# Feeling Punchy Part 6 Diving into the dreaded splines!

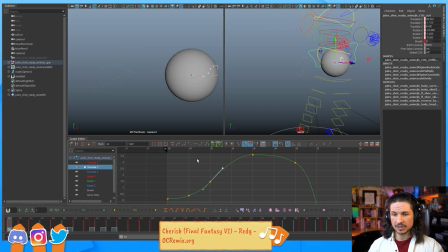So as we're doing this, we are focusing 100% just on the translations of the sphere, not the rotations. This is why I like to use a sphere, because we do not see anything else other than those translations.
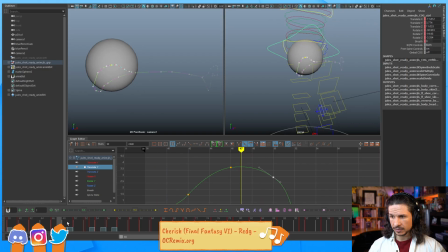It comes through, very nice. Okay, let's see if we can maybe push that up just a little higher, get a little bit more of that bouncing ball. I really need to get that song out of that playlist. It's so high pitched.
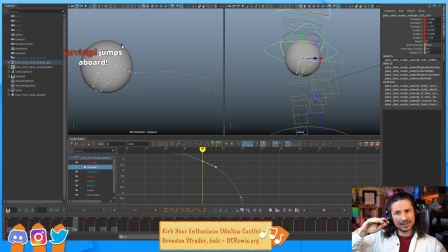So we're just trying to push that bouncing ball peak there. As it comes down, maybe drop this a little faster right there, make that a little smoother. Get a nice hang time right in here.
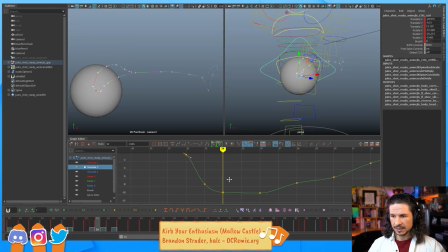Okay, drops, that's good. Now here, it just plateaus. So definitely I'm going to try and push this to be a little rounder there. Now you can see how we just get a little bit of that nice dip before it comes back up.
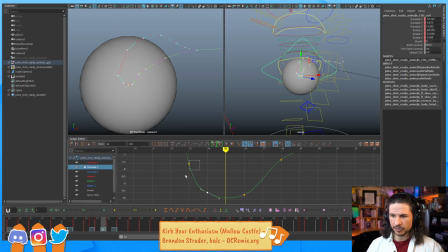Now, one thing I always look for when I'm doing a change of direction, so in this case it's going down and then it's going back up, look for your peak. So the peak, I'll put a key here. The peak is the lowest or highest point. It's the area that, like the extreme, that would be the proper term for it.
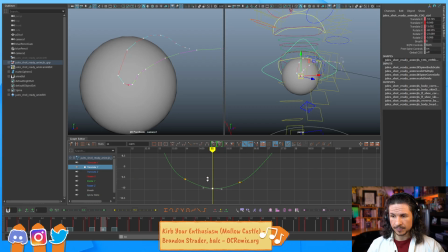So that's the extreme right there. Look at the key before and after it. Notice how even they are. I'll exaggerate it here. So it's even, the same on both sides. I try to avoid this as much as possible. That kills a change of direction.
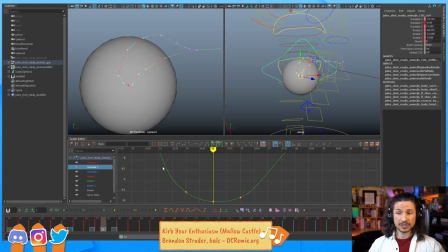It just makes it feel flat and boring. Instead, a change of direction is more interesting if you have one side higher than the other. So, for example, something like this. So now it comes in faster than it goes out. you could do the opposite, where it goes out faster than it comes in.
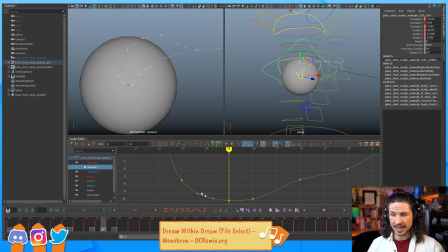But as long as you have some sort of variation, if it's all the same and just like even in and out, it makes it so boring. So, comes through, comes back up. Now we've got a little pause here.
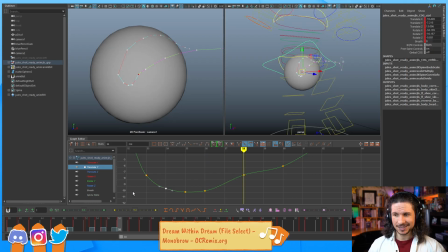When I was younger, my first reaction would be, oh, let's just clean that up. Look at how much smoother that is. Wow-wee, I'm so good. I'm cleaning up my curves. Now, my first reaction is, okay, why is it here?
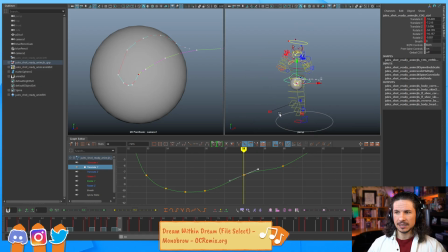What's happening in this section that would cause this to have a little bit of a hitch? I have to think through. This is your translate Y, your up and down. So let's bring our character back.
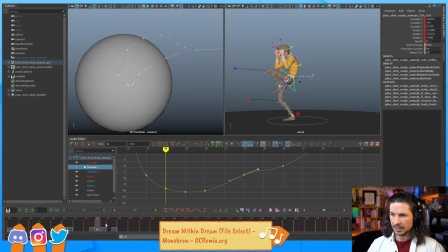And as he's coming through, he comes up and he's kind of pausing here. He stands up, pauses, and then his leg kicks back and his body kicks back, which then causes him to get pulled again. So this pause is not a bad thing.
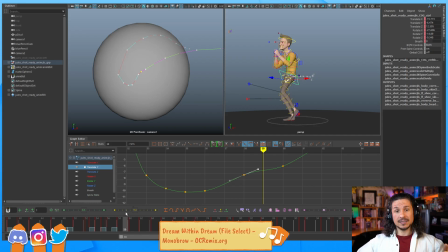It is literally him taking a break before his body gets yanked back by his head and his leg. So I don't want to remove that. If anything, I want to exaggerate that hold a little bit more. So we kind of feel a little bit of a pause.
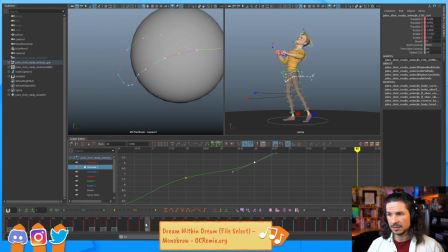And then time it so that we feel that yank go through.
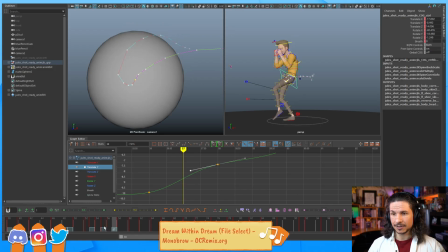So when you're cleaning up your curves, it is not going through and just globally flattening everything, or sorry, not flattening, but globally smoothing everything and trying to get it absolutely perfect and just clean lines. That will kill your animation so fast.